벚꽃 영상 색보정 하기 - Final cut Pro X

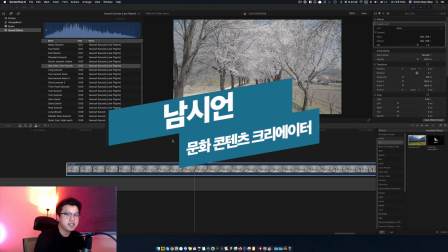0:00 네 여러분 안녕하세요 남시현입니다. 자 오늘은 지난 시간에 이어 가지고
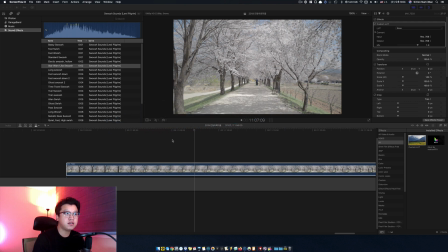0:05 복꽃 영상을 촬영을 해온 것을 이제 파이널 컷에서 보정하고 편집하는 방법에 대해서 알아보겠습니다 사실 뭐 편집은 자유롭게 하시면 되고 주로 이제 꽃 영상 색보정을
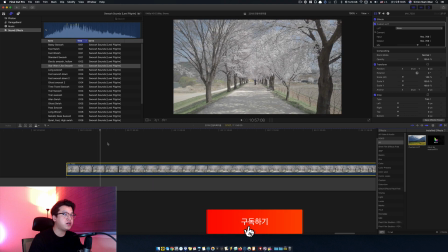0:19 하는 방법이라고 보시면 될 것 같아요 자 먼저 촬영한 영상을 파이널 컷으로 가지고 옵니다.
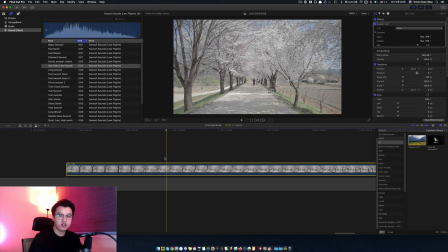0:26 자 그러면 이런식으로 촬영이 잘 되어 있는 모습을 볼 수가 있고 이 색보정을 하기 위해서 원래는 러드 파일이나 이런걸 이제 적용을 하셔가지고 색보정을 하셔도 되는데 지금은 뭔가 좀 공부하는 이런 시간이니까 수동으로 직접 한번 색보정 해볼게요.
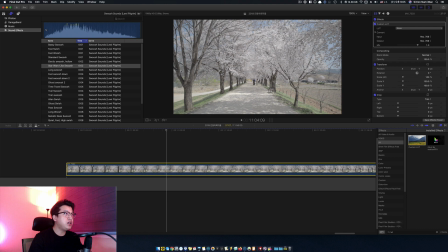0:46 자 일단은 지금 여기 화면을 좀 정리를 해야 됩니다.
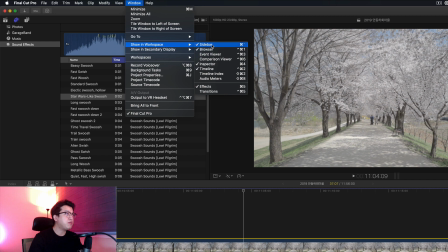0:50 그래서 윈도우에서 Show in Workspace로 가면은 지금 사이드바하고 브라우저가 있는데 요거 두 개를 꺼줄게요.
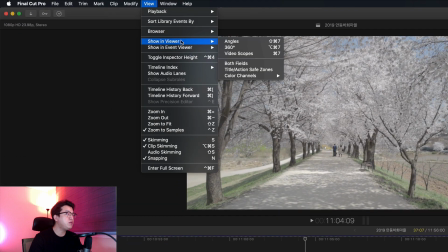0:59 꺼주고 그 다음에 뷰에서 Show in View로 가가지고 비디오 스코프를 열어줍니다.
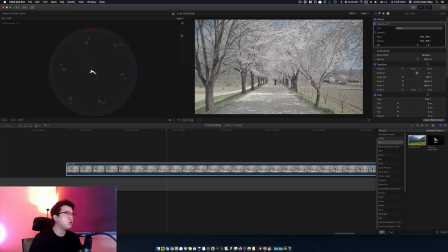1:07 자 그러면 모양이 뭐 이런 식으로 나오는 분도 있고 이제 이런식으로 나오는 분들도 있을 거에요 요거를 눌러 가지고 여기에 있는
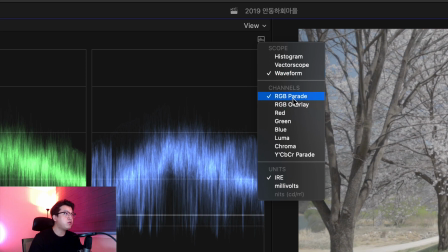1:16 채널에서 rgb 파레이드로 바꿔줍니다 자 요거는 제가
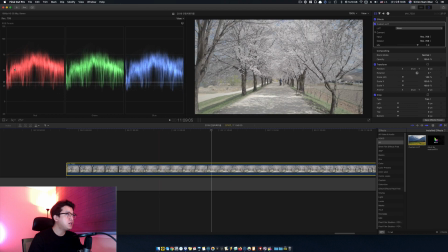1:20 요렇게 하는 방식인 겁니다 자 그러면 지금 rgb가 나와 가지고 지금 이 보는 화면에 색감이 어디에 지금 분포가 많이 되어 있는지 볼 수가 있죠 요게 이제 조금 이런식으로 넓으면 조금 더 좁기는 한데 조금 좁게 되어있지만 관계는 없어요.
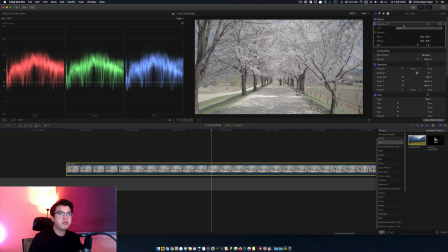1:39 자 그리고 이제 한번 색보정을 한번 해보겠습니다.
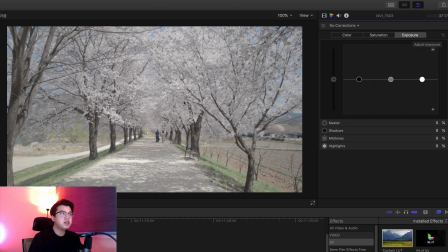1:43 여기 있는 컬러 보드로 들어가셔가지고 지금 이 영상 같은 경우에는 샤프니스를 좀 빼놨기 때문에 자유롭게 색상이나 이런거를 좀 적용을 할 수가 있는데 일단 지금 컬러 세츄레이션 엑스포저가 있는데 세츄레이션부터 줄게요.
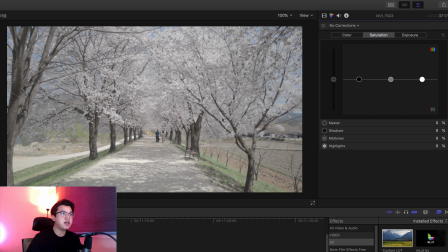2:01 요거는 지금 색깔이 빠져 있으니까 색깔을 주는 거죠 추가로 이제 줍니다 요렇게 조정을 해 가지고 색감을
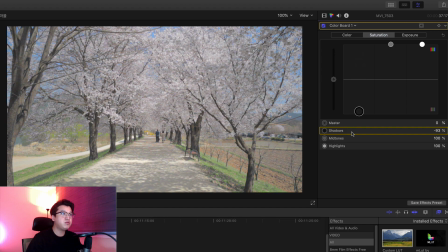2:14 좀 살아날 수 있게끔 줘야 되는데 특정 부분 같은 경우에 이렇게 너무 많이 주게 되면 아무래도 특정 부분이 조금 비현실적으로 보일 수 있어 가지고 제 기준으로는 여기 100 있죠.
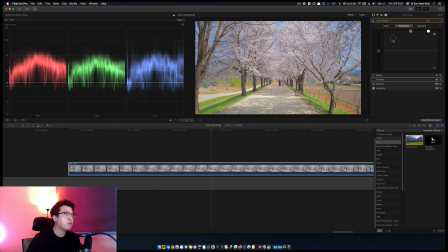2:28 100을 넘지 않는 선에서 요 정도면 될 것 같아요. 정도로 잡아줍니다. 그리고 마스터로 이렇게 올리셔도 사실 괜찮아요. 자 이렇게 해주고 그 다음에 익스포저로 들어가가지고 요건 밝기 조절인데 조금 밝은 쪽으로 이렇게
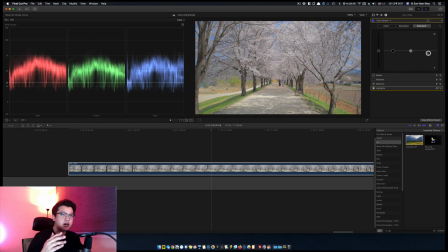2:46 움직이거나 어두운 쪽으로 내려올 수 있습니다만 지금 꽃 영상이니까 아무래도 조금 밝은 게 낫겠죠.
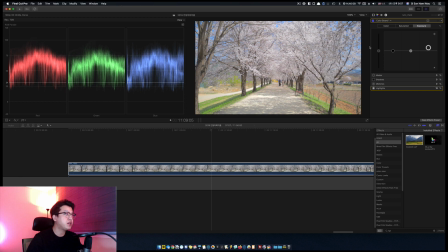2:54 그래서 지금 이 비디오 스코어 스코프를 보면서 저같은 경우 여기 100을 넘지 않게끔 만드는 편입니다. 그래서 조금 밝은 부분이 한 75 정도 여기 배치되게끔 한번 만들면 될 것 같은데요.
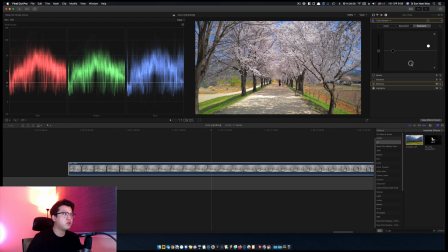3:11 조금 이렇게 늘려줄까요?
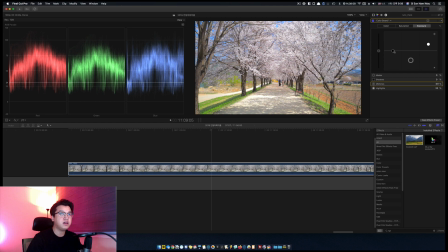3:13 늘려주고 더 밝게 해주고 이정도면 조금 현실적으로 잘 보이는 것 같습니다.
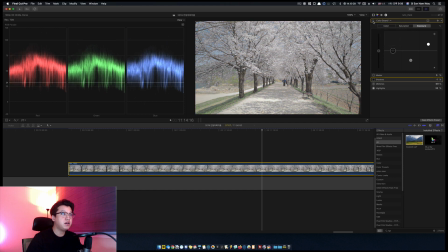3:22 자 그러면 원본이 지금 요렇게 되어 있었는데 컬러 커렉션 해가지고 요런 식으로 들어오게 되는 거죠 사실 요 정도만 해도 뭐 크게 이제 색보영이 나쁜 편은 아닌데
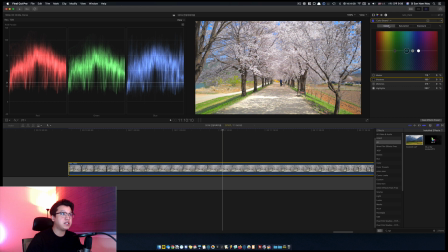3:37 요 상태에서 이제 컬러 그레이딩까지 해가지고 조금 더 자신만의 색감을 나타낼 수 있게끔 한번 만들어 볼게요 자 그 다음에 휴
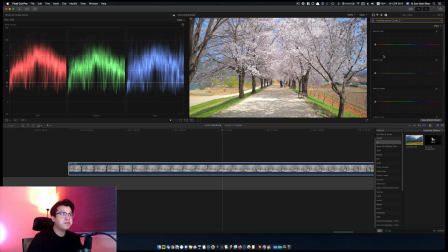3:47 세추레이션 커브 적용할게요 자 지금 이제 채도를 좀 주다 보니까 여기에 이제 초록색 부분이 조금 뭐랄까요 너무 이렇게 광화가 된 느낌이 나죠 그럴 때에는 여기에 두번째 휴 벌시스
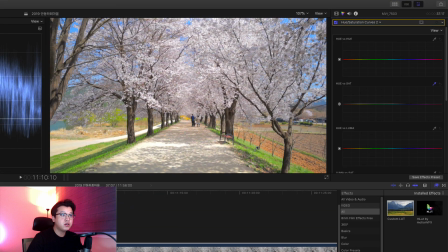4:06 세츄레이션의 스포이드를 눌러가지고 초록색 부분을 선택을 해줍니다 자 그러면 이렇게 잡히거든요 이 상태에서 가운데 부분을 잡고 초록색을 조금 이렇게 좀 빼줍니다
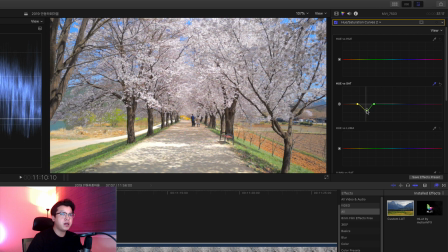4:21 너무 이렇게 빼면 또 이상하니까 적당하게 이렇게 좀 빼 가지고 좀 자연스럽게 나올 수 있게끔 만들어 줄게요 그 다음에 다시 스포이드 눌러서 여기 하늘색 이렇게 잡히죠.
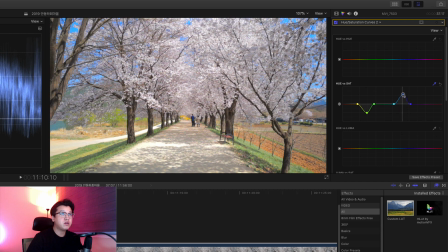4:37 하늘색은 조금 더 강화를 해가지고 조금
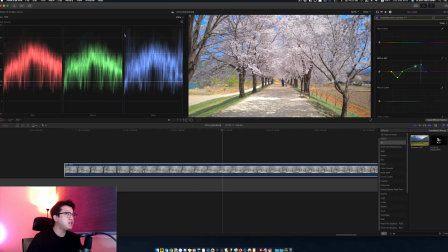4:44 비현실적인 느낌을 한번 줘보겠습니다. 근데 지금 여기 파란색이 지금 120 정도까지 올라가 버렸죠. 이러면은 좀 빼야 될 것 같아요. 조금만 이렇게 올라갈 수 있게끔 이렇게 줍니다.
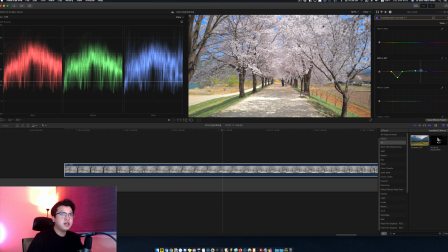5:01 자 그 다음에 꽃 자체 이제 흰색 부분은 요정도 분포인 것 같아요 꽃 색깔을 좀 싱그럽게 보여줄 수 있게끔
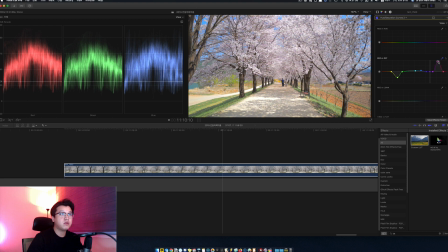5:20 흘려가지고 조금
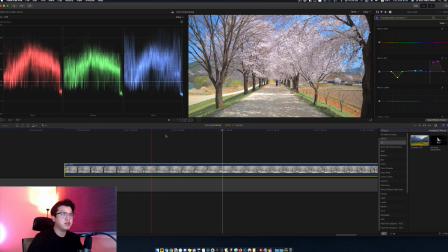5:25 핑크색 분홍하게 만들어 보겠습니다 그러면은 어느 정도 조금 만족스러운 이게 되는 것 같은데요 자 요정도로 하면은 사실상
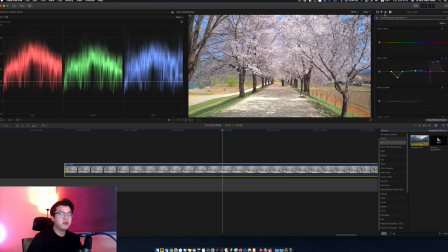5:36 거의 색보영이 끝났다고 할 수가 있겠고 만약에 이 상태에서 나만의 색감을 넣고 싶으시면은 여기 컬러에서 컬러를 좀 주는 것도 괜찮은 방법이 될 수 있습니다.
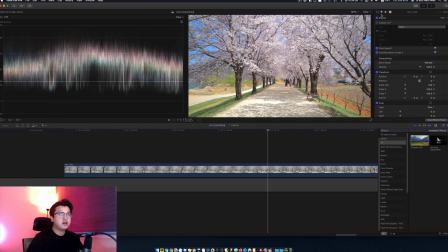5:48 자신만의 색감을 넣는 거니까 자 요렇게 하고 그 다음에 이제 러드 파일로 적용해가지고 자신만의 색감을 한번 적용해 보겠습니다. 자 요거같은 경우에는 제가 지난번에 공유한 러브 파일 되겠고 그
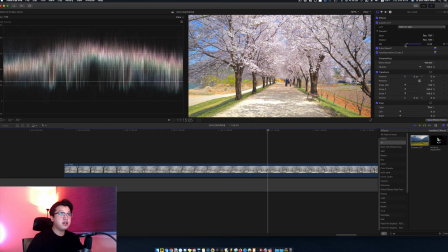6:04 다음에 지난번에 공유해드린 NSE 라이트 버전 있죠?
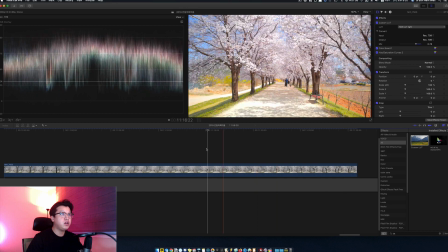6:09 요렇게 만들면 뭐 못본 영상은 충분히 예쁘게 만드실 수 있을 걸로 생각을 합니다 색보정이 끝났습니다 자 요렇게 하셔가지고 요거는 뭐 딱히 어떤 부분에서 어떤 색깔을 얼마만큼
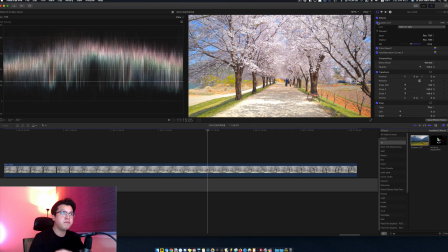6:26 조정해라 이런 식으로 딱 정해진 값이 있는건 아니거든요 촬영한 영상에 맞춰가지고 이 비디오 스코프도 보고 영상 화면도 보면서 직접 이렇게 조정해주는게 필요하기 때문에 실제로 영상을 가지고 와가지고 자신만의 영상을
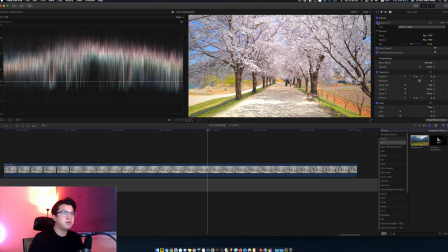6:43 만들어보는게 제일 좋은 연습방법이라고 말할 수가 있겠습니다 그래서 한번 촬영해보시고 한번 연습해보시기 바랄게요 자
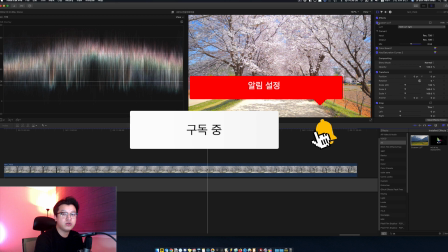6:52 오늘 영상은 여기까지입니다 재밌게 보셨다면 좋아요 구독하기 한번씩 눌러주시구요 저는 또 다음 영상으로 찾아뵙겠습니다 감사합니다